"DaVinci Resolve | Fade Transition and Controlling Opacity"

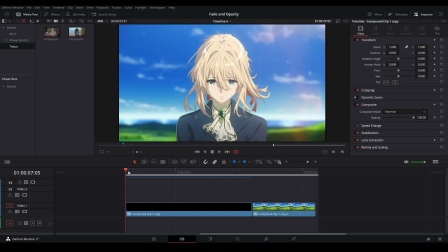4:09 We're probably gonna do a double opacity fade. So let me just mark out this one. First clip is 2 seconds, and then this last clip is 1 second. Probably gonna adjust that a little bit, but let's say we're gonna want a beat that's over here, and say we want like a beat that's in the middle, so like over here.
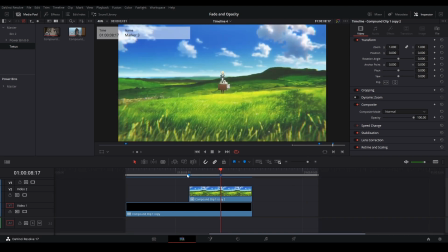4:23 So let's just stack our clips like this. And so we want to sync to our first beat, so that's over here.
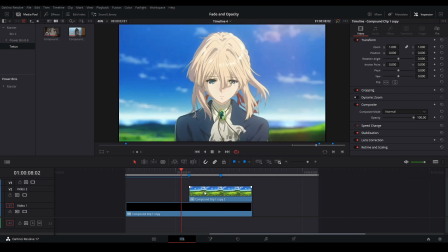4:28 So we kind of want 3 frames for each side. So 1, 2, 3, let's put 3 frames there, bring this forward, and then cut this back.
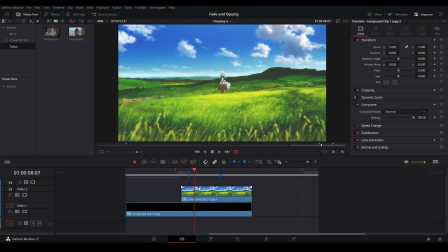4:35 And so now we have 3 extra frames in the middle. It's going to be here, and then we have 3 frames here, so it's going to be a fade. We have 6 frames in total for our fade.
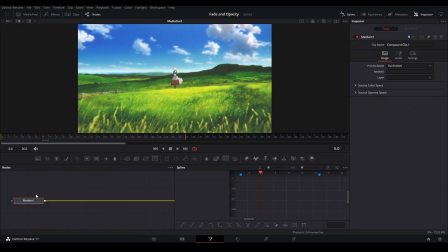4:41 Let's go into our Fusion page, open in Fusion, add our merge node. Let's add our background node. Hit it again, Control T on the merge, click our background node, put the alpha down, and then we could keep her at frame 6, so we're going to keyframe our blend and then go to the beginning and then keyframe again,
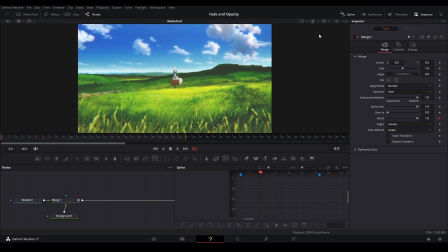4:57 get that blend to 0. Then we have our fade just like this, and then we want to make sure that this is a linear graph just like that. So I just highlighted those keyframes and hit shift L. Yours is already linear, that's all right. And then now we have this one that we're going to sync to as well. So let's go 3 frames back for this one, 2, 3, then keyframe the blend again.
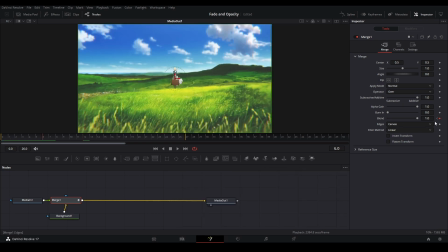5:15 I'm going to go back to this value at frame 6, and then we're going to change this value to either 0.4 or 0.6.
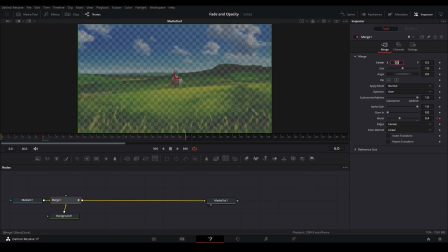5:21 0.4 means that the clip underneath it will be more dominant when we change the scene, and then 0.6 will have this scene that's more dominant than the other scene that's underneath it. I'm just going to do a 0.4, and then for our second beat, go to our spline graph and let's look at our blend. Let's go back to over here to our second marker, and then let's go 3 frames back from here as well.
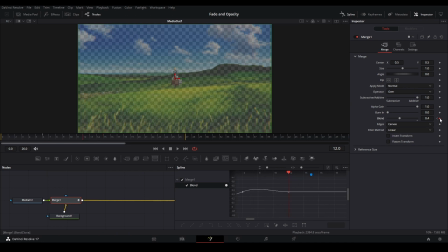5:37 1, 2, 3. Keyframe the blend again and go forward. 1, 2, 3.
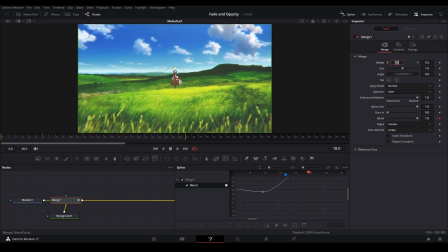5:41 This is another 3 frames. 1, 2, 3. Now we go up to a value of 1 this time and make sure all our graph is linear. So Control A and say Shift L. Now everything's linear. And for this one, back one, I'm actually going to make this one non-linear.
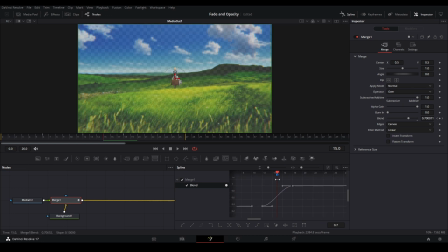5:55 I'm actually going to make an S graph underneath it. So let's go to the marker and then let's adjust our values like this. So the most vertical part of our graph is underneath that marker, and that'll sync nice to that.
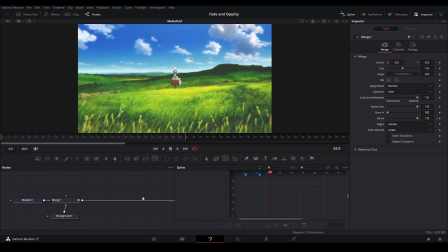6:07 Now do something like this. It should look good. And let's see how it is. That looks pretty good to me.
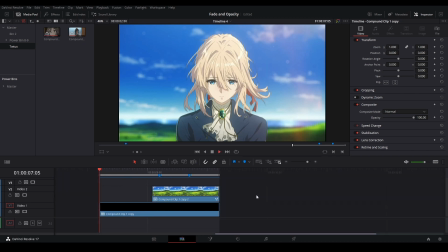6:12 In order to sell it, we're going to add some more movement, and this time I'm not going to do it inside the clip, but I'm actually going to do it on an adjustment clip. So let's bring this down a little bit. Let's go to our effects library, go down to toolbox, effects, and then add an adjustment clip, and add one I got from my media pool over here.
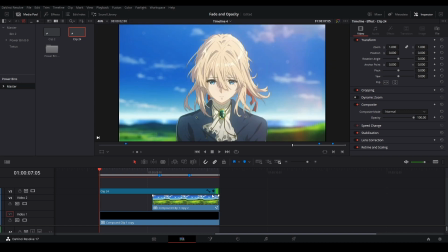6:27 Bring it above here and then stretch it across. Once you have our adjustment clip, we can go inside Fusion on it.
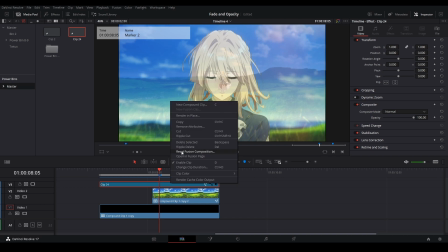6:32 I'm just going to align my playhead to the point that we need to sync at right there. It'll actually show up in our Fusion page as well.
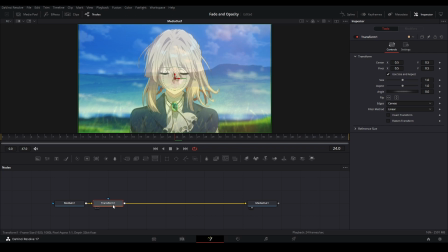6:37 So let's grab a transform node, add it here. Probably going to do a zoom in and another zoom in. So let's go 3 frames back from our midpoint, which is our sync point. So 1, 2, 3. Keyframe our zoom over here. Then let's go forward about halfway around here is fine.
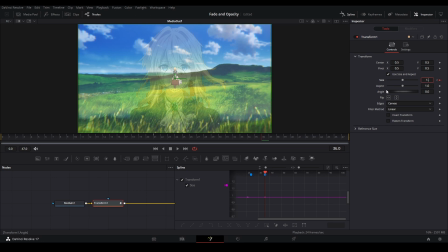6:49 And then zoom in, say like a value of 1.2. That works. And then we could highlight our keyframes and then make sure our vertical point on our graph is underneath the marker, just like that.
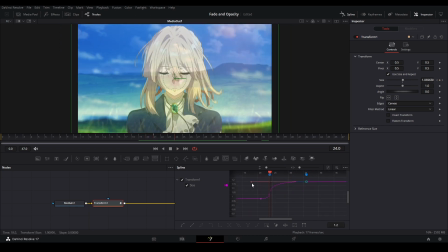7:00 Maybe it's a little too stiff. So what I can actually do is lower this and it'll be have less impact, but it'll be some nice and smoother. All right, that looks good to me. And then let's do it for our second point in our graph over here. Add another transform node, 3 frames back again. 1, 2, 3, keyframe right here. And let's go forward probably to the end of our comp, and then we can either zoom in or zoom out.
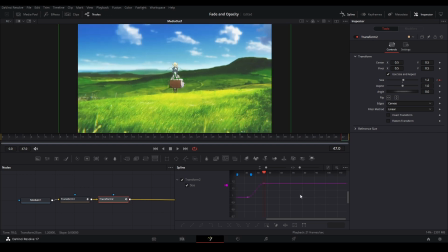7:19 I'm going to do another zoom in just like that. The value of 1.2, Control F our keyframe so they're in the middle.
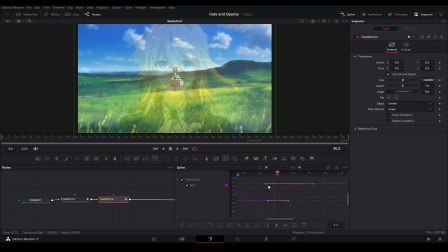7:25 Readjust our spline, do something like this. Put my playhead there, so I like to align the playhead to the graph that's over here, and that looks pretty good to me.
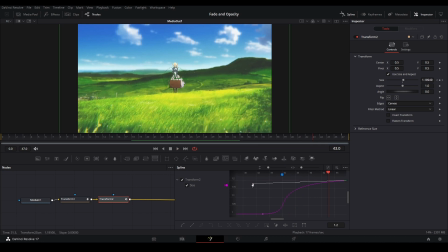7:31 So now we have a double zoom in like that, maybe even looser again, just like that. We have our fade just like this, and that looks pretty good to me.
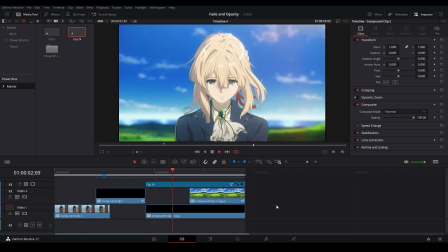7:38 If you're interested in learning about how to make a Twitch shake in DaVinci Resolve, click this video right here. Otherwise, subscribe and have a good day.